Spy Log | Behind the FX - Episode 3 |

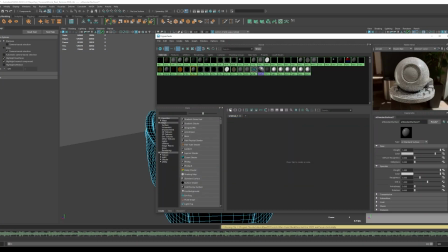And the reason it's green is so that I can use the key light effect and basically remove it from the video shot.
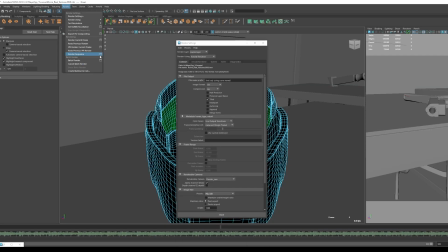So when I key out the green, it's basically like using a green screen on the interior,
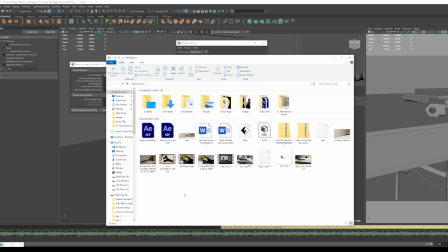and that'll allow me to see the 3D image that I'm projecting behind it as the screen.
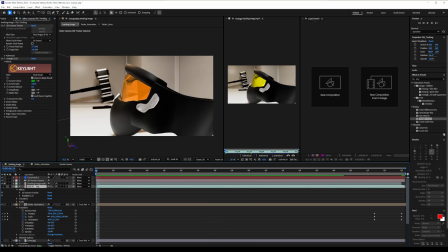And as you can see here, I'm just going to add that key to it and do a little bit of adjusting on the colors to maintain its accuracy.
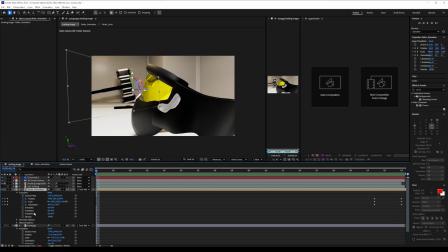And you can see how you can kind of see right through that visor now. And now you can kind of see the other side, you see that image, and make it look more like an electronic screen on the interior.
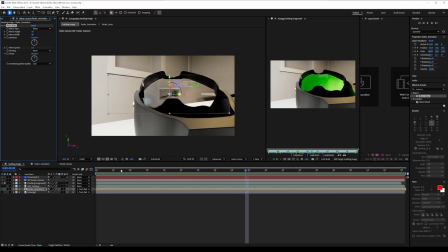Lastly, I wanted to add a little bit of a wave warp effect, which you can see me doing now,
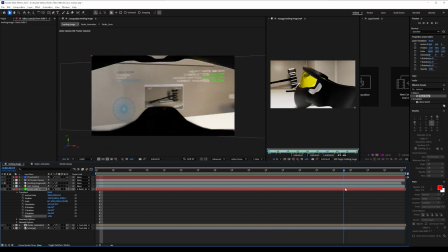just to kind of give it more of a screen feel to it, so it doesn't just feel so static. and then I added a little bit of a green
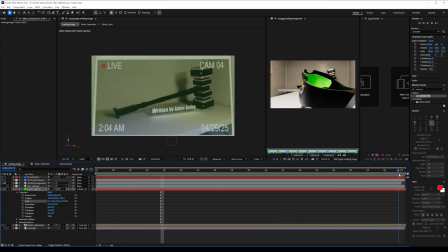solid in front of it, just to kind of, again,
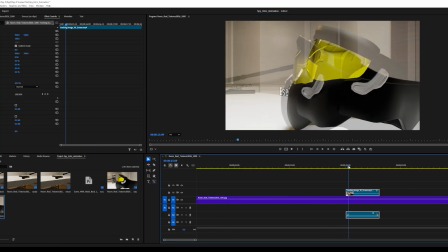make it have a computerized feel and make it feel like it's an actual screen and not just a a picture sitting in front, essentially.
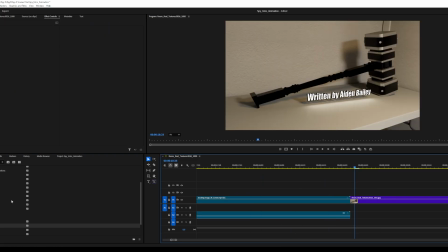But lastly, I just needed to work on adding a little bit of a transition in between the two, which is what you can see me doing here, just experimenting with a couple of different effects,
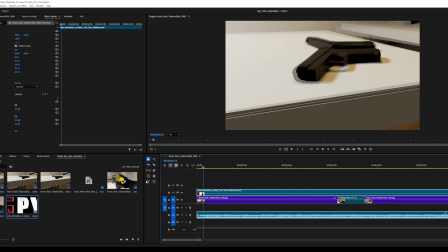just to try and give it a bit of a smoother transition in.
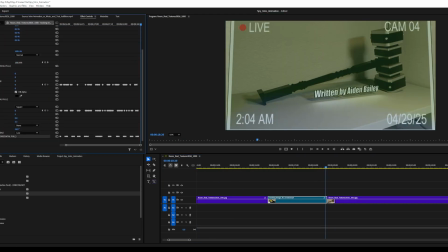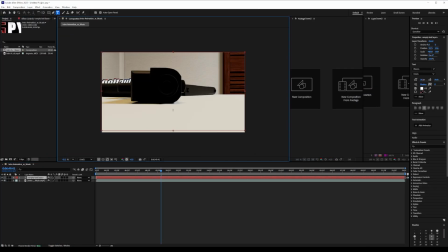And the last little bit here is just me adding in some additional text to the scene. I wanted to add some text when you actually enter the pistol, so that way there's a little bit more than just blank empty space.
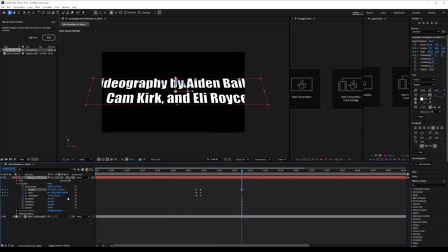So this is just me adding in a little bit of extra text to pop out at the screen. And now that brings us to the final product, and I hope you guys enjoy.
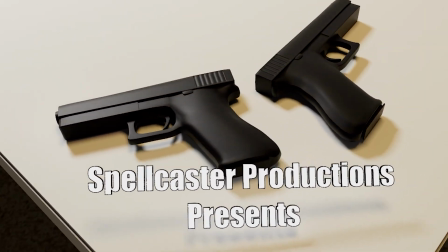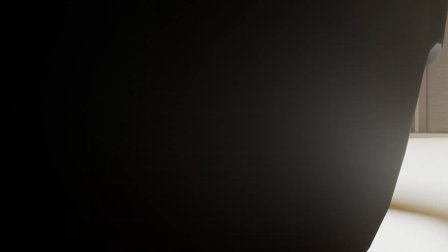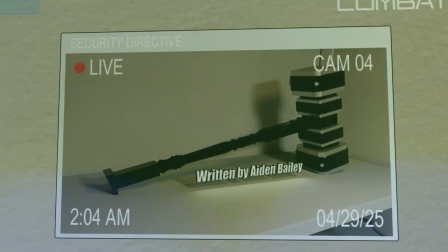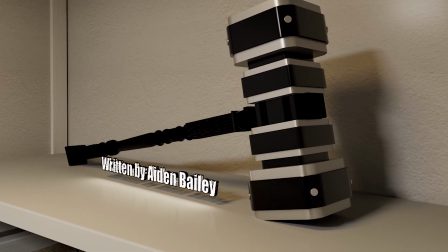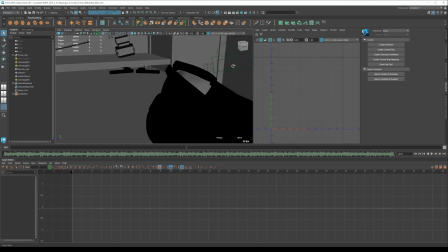And that's the current result. I'm pretty happy with how it turned out. I think it's not perfect. I don't think anything I ever make is perfect.
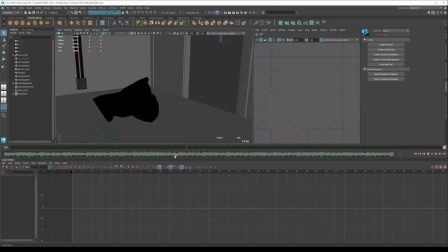There's always some more tweaks and things that can be done, but just for the sake of my own sanity and for the desire of everyone to actually see the film, I'm happy with where it's at. And I think it's really good. It's a large step up from what I used to be able to do, and I'm very proud of what I was able to create.
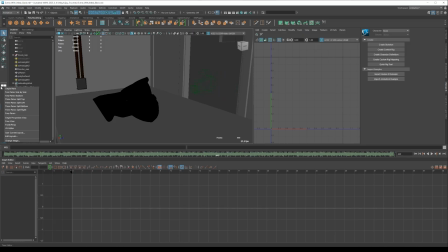Well, thank you so much for watching, and I hope you guys have enjoyed Spylog behind the effects and just seeing the overall process
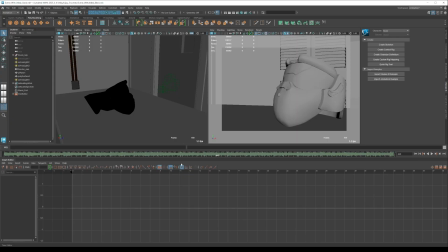and how I'm working to just kind of take it to the next level by adding different effects and different things and trying to make new content, better content, just improve things. Please leave me a comment down below on what you think of the process, what you think of the video style, and what you think of the animation itself.
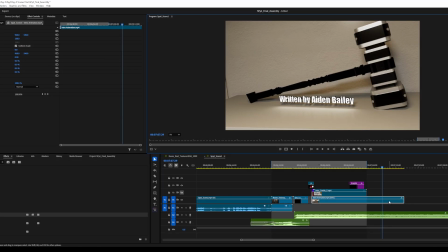Is it good? Is it bad? You know, what would you change? What do you like? What don't you like? I appreciate it all. I love being able to respond to you guys, and I'll see all y'all in the next video.